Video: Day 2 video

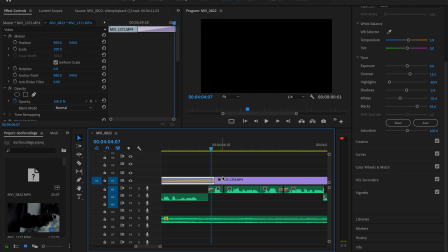[0:00]
of post-production. Kind of the same as what I was doing last time.
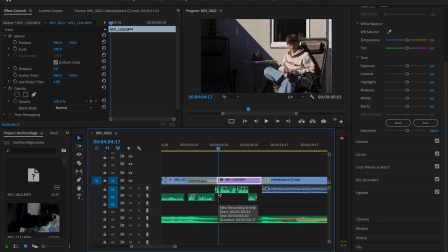[0:04]
It was necessarily just syncing up audio to the main part of the video. This part I am saying it can also be used to help people connect,
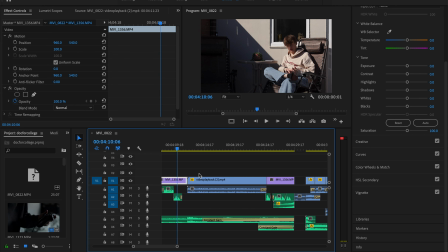[0:18]
and obviously you can get people's opinions, which then I have a clip of a news report saying that some people were the first people to
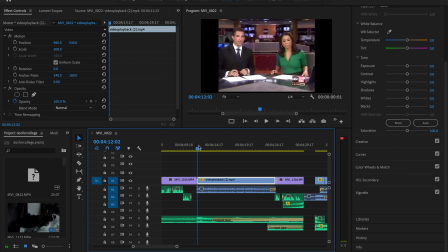[0:28]
first talk about a shooting in America. So the first responders were actually people on social media because people were hearing about it before police could even get there.
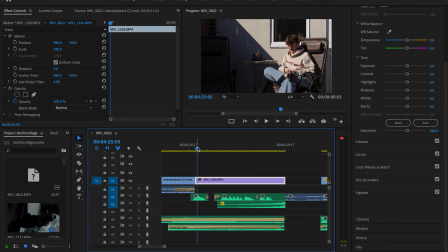[0:42]
And then I give an example of George Floyd as an example of when people have come together.
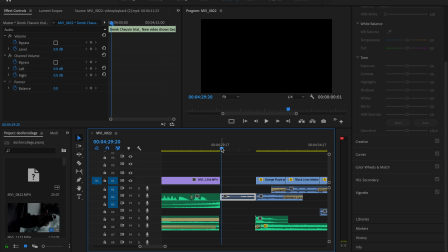[0:49]
Then I have a part where it's just completely black screen, so all you can hear is him speaking. And that's mainly just for people to focus on the audio and to focus on what's being said and not have the distractions of an actual video playing. It's just completely black and all you can just hear him. You can't do anything about it, you can't see what's happening, you can just hear him. So we never actually see him, we only see the repercussions of what happened.
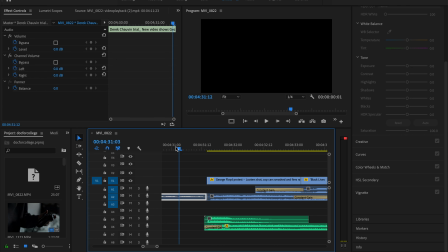[1:22]
I've got a bass hit, which just helps with the bass drop, as obviously it drops in here. So if I just take this off and take that off, it's just a very faint bass drop. All of these clips, as you can see, apart from this clip here where that obviously just drops in,
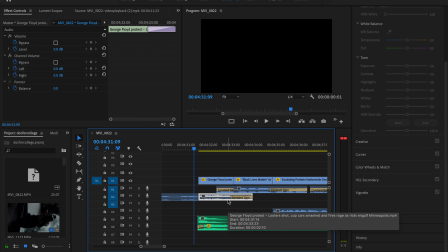[1:51]
all of them are either J cuts and L cuts, or they're a mix of both.
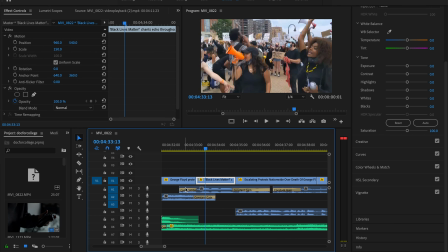[1:56]
So for example, for this clip here, it is a J cut, but it is also an L cut into the next clip.
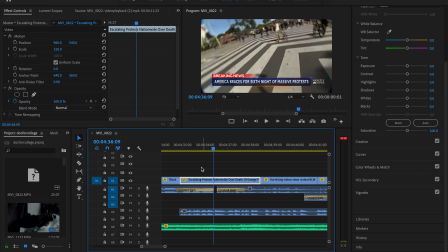[2:06]
This one here, this audio file of a reporter talking, that one goes on for quite a while, so you can hear that fade out. So obviously that is just a normal straight cut in, but also a very long L cut, should I say, sorry.
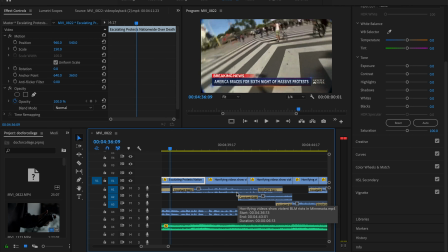[2:25]
And then every other video is a J cut, an L cut, J cut, L cut, J cut, L cut, J cut,
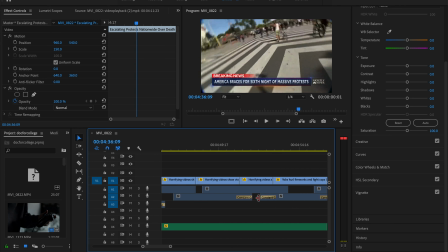[2:41]
J cut, L cut, J cut, L cut. Obviously you're seeing what I mean. And by doing that, what you're doing is you're getting this kind of, you're not being distracted from each cut.
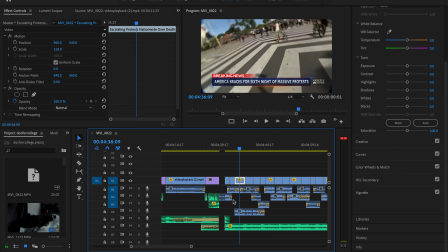[2:55]
If there was a cut in between each file, you would hear in each individual cut, and it wouldn't sound very seamless. It would all sound as if you've just compiled loads of different videos together. So if I go back to what I done on the first day, and I take off all the audio,
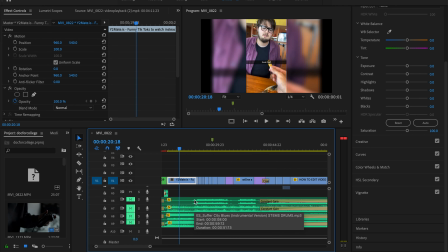[3:13]
the music, sorry, you'll hear each cut.
Small.
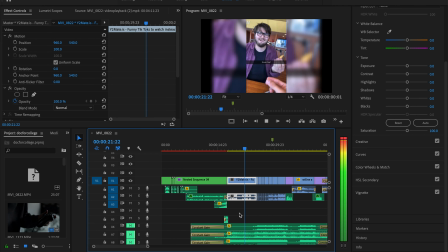[3:20] Yeah, it's like.
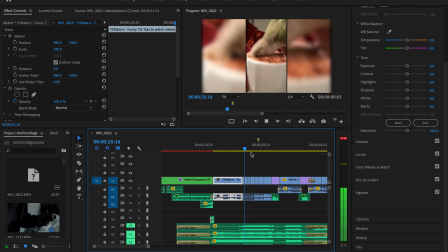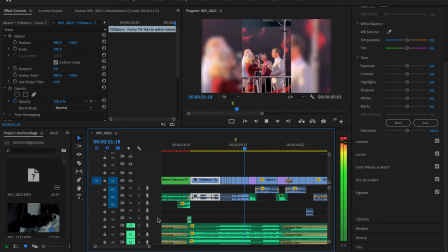[3:27] Just follow the routine.
So you can hear each individual cut in between there.
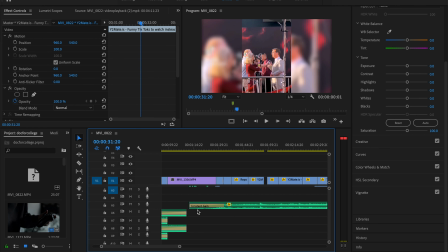[3:33]
It's not as noticeable in here because each cut matches the action. Where in here, what you're wanting is that seamless audio, which is what all them cuts and dissolves help. Now the dissolves are just to make sure that an audio doesn't just suddenly cut in the middle of a clip. So for example, while watching this first clip, I don't want it to just start blasting. I want it to kind of slowly fade in
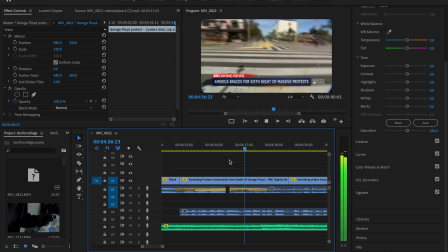[4:02]
and then fade out.
Police here now firing tear gas into the Fade in. crowd. They are trying to push these folks back.